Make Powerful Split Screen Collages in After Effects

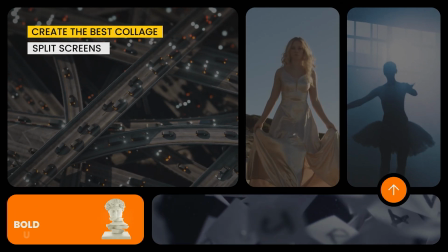fast-paced, or perfectly paced. The power to create some of the best split-screen promo-esque edits is now yours for the taking.
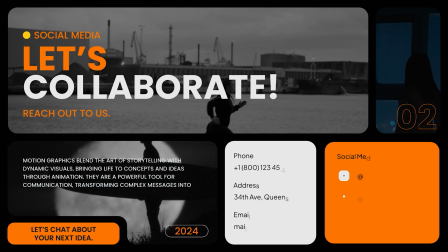We'll be including several simple After Effects techniques to create incredibly detailed projects.
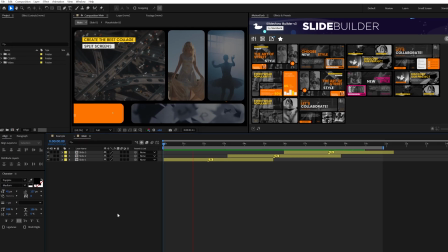So, let's become the best and get started. Dramatic intros aside, I do like to have fun with these tutorials, so please don't take me too seriously,
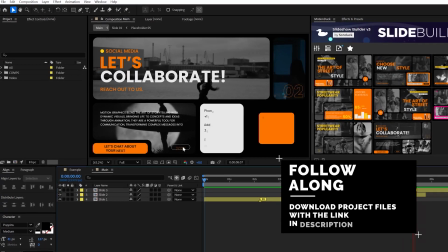but perhaps you're making an end of the year highlight reel or just need a visually pleasing opener.
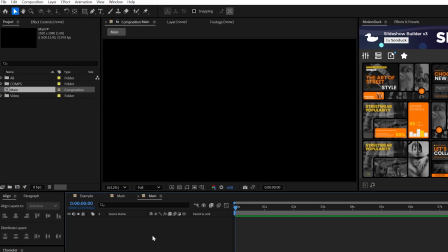This will be fun and easy to do. So start off by selecting any of the shape tools,
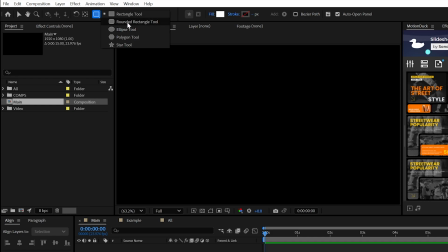but if you want to have a conventional look like me, just select the rounded rectangle, as is the best.
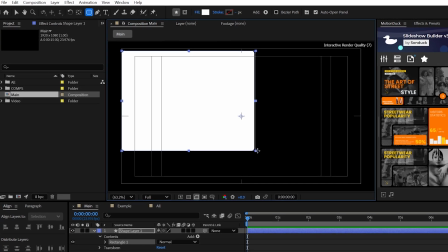Then draw out several rectangles to fill up your composition.
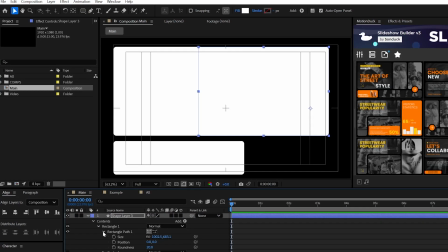These shapes will be used to divide out where we want each of our screens to go in our final masterpiece.
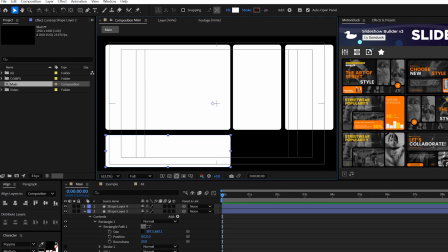But most importantly, make sure you leave some gaps between each of the shapes, and you can use the rectangle size parameter to perfect the layout.
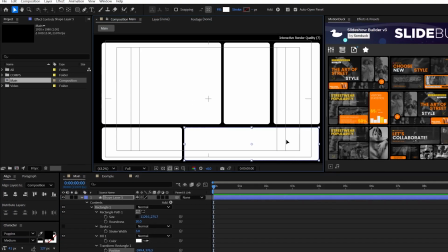Whatever you do, do not use the scale parameter if you want to have those beautiful rounded corners,
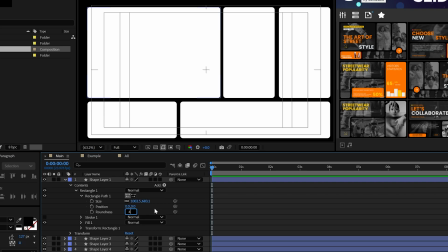which you may also increase with the roundness parameter to ensure that no one stubs their toe on that corner.
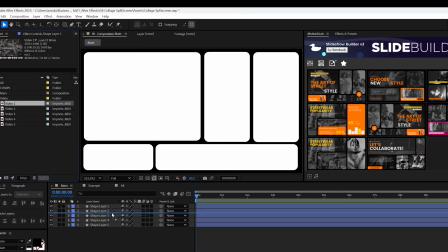All right, with the layout complete, we can now drop in some video, photos, or graphics onto a rectangle.
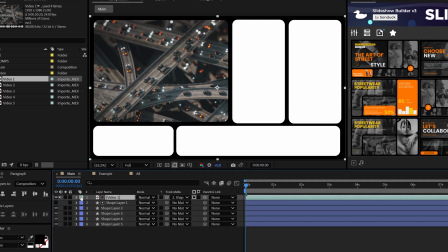Then select your imported media, go to Track Mat, and then set the mat to the shape layer that you want your video to lay on top of.
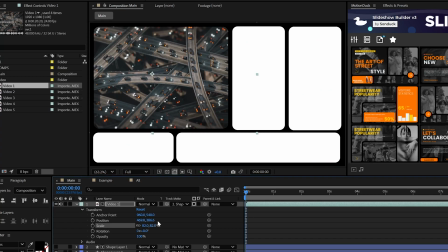You can also scale your footage and reposition it so it's optimized right there for the shape layer.
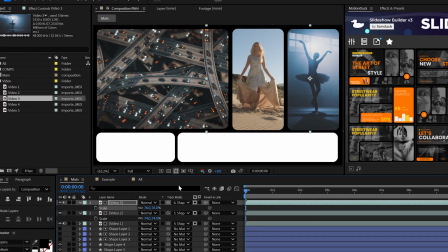Then you can repeat this process until you cover up all your shapes.
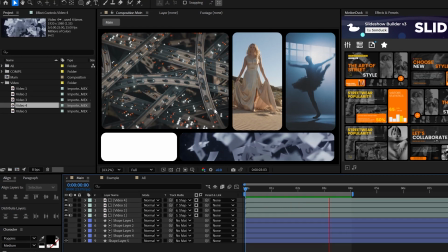And as you see, everything worked out in the end, but we still have some awesome techniques to implement if we want to have the best design.
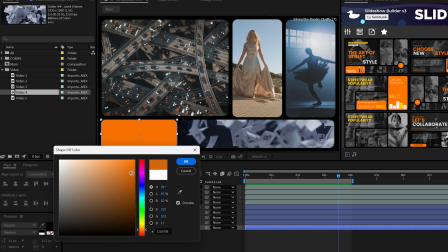For example, perhaps we can make one of the shapes a primary color and not replace it with any video.
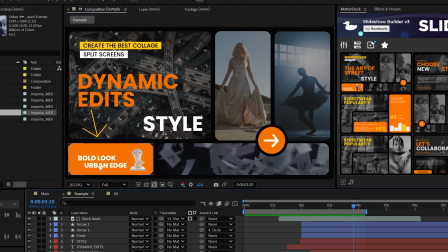And then we can use this leftover graphic in a few moments to hold some text if that floats well with you.
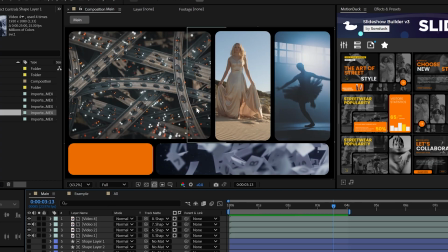But first, let's focus on animating all these elements in, and there's a lot of ways we could do that.
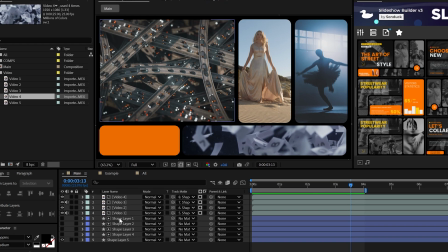For me, I'll simply grab the pan behind tool here at the top, select a shape layer,
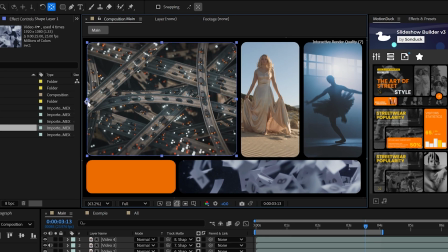and then select that anchor point and slide it over to the side like this. You can hold control or command on your keyboard to snap it in like so.
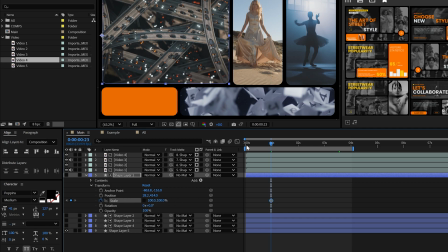Then you can go to the scale, break the chain, and animate the X scale value from 0% to 100%,
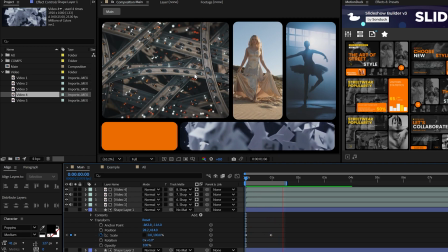and boom, the video will transition on with a simple slide. Then time lapse your way to repeating this step for your other elements.
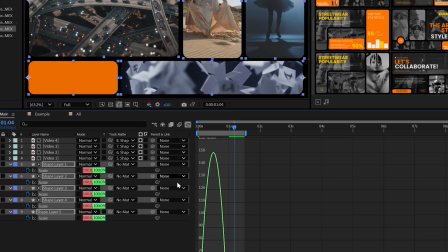I would also select the keyframes, hit F9 to make them easy ease, and then use the graph editor to smooth out the animations by a touch.
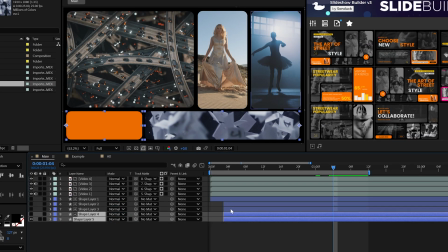Then be sure to offset each shape layer in time so the screens don't, you know, come in all at once.
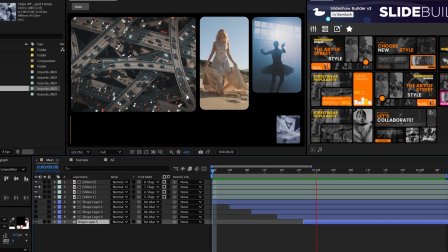And this is perfect. The setup is complete and we have unlocked 50% of this new editing power.
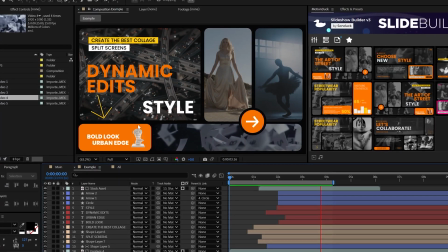Next up, we'll tie all this together with some titles, graphics, and some creative ideas.
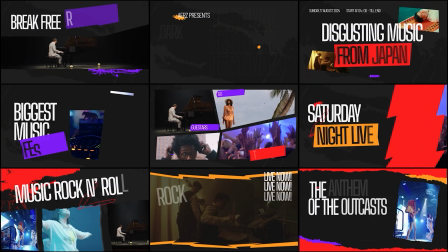But if you want to bypass this and save time on all your projects, we have fully built 300 customizable promo slides like this tutorial that can be arranged in any order.
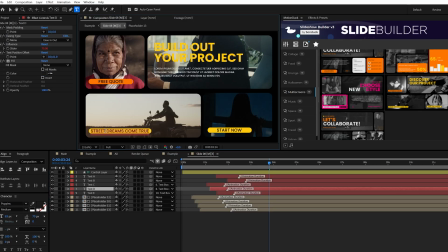For example, you can preview a promo slide that you want for your project, update it with your text and content, and easily integrate it with other promo slides.
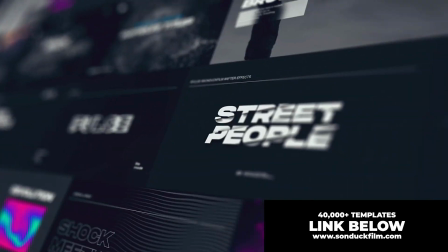Be sure to get our new free template pack and view all 40,000 plus templates by checking the description below.
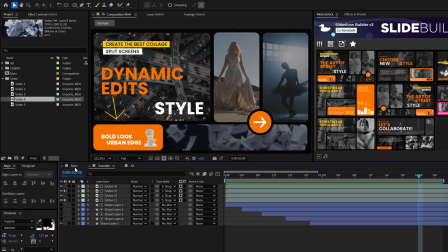All right, if we're gonna quit this out with some text, the photos and videos you might be using might make readability difficult.
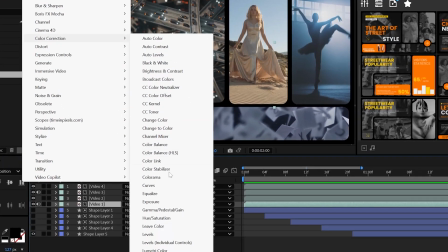So try applying the curves effect to one of your video layers and just drop down the top point by a touch.
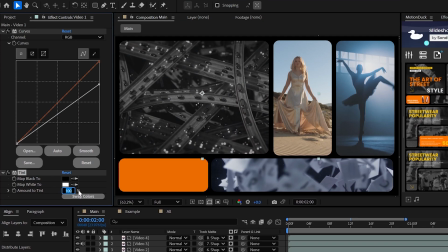Then apply the tint effect and set it to around 30-ish%.
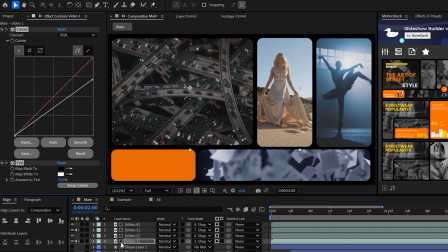And then of course, copy and paste these effects onto your other video layers.
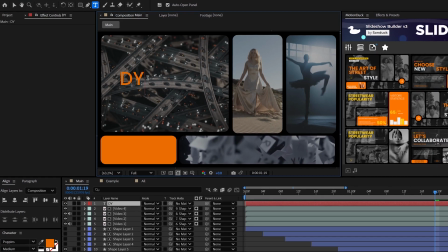And now we're in position to easily type out some copy and add any text that you may have.
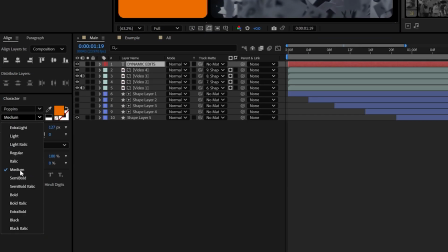I'm using the font Poppins, was Poppin, I guess.
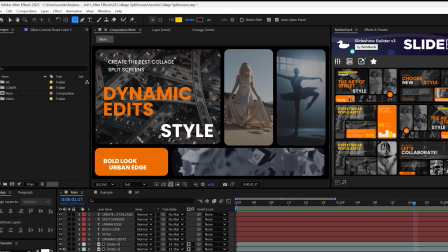You can also consider adding some extra rectangles to place under some of your titles to create more contrast and separation.
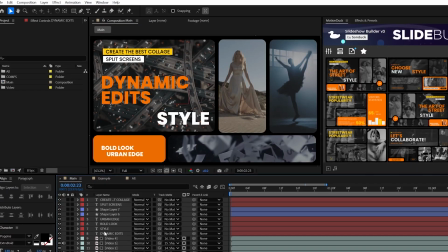But always think about hierarchy. You know, your most important titles should always be the largest.
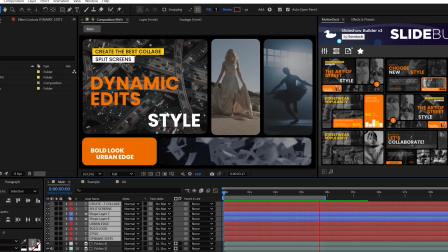Now, animating titles should be so easy because we already have so much going on here that you should hopefully want to keep that simple.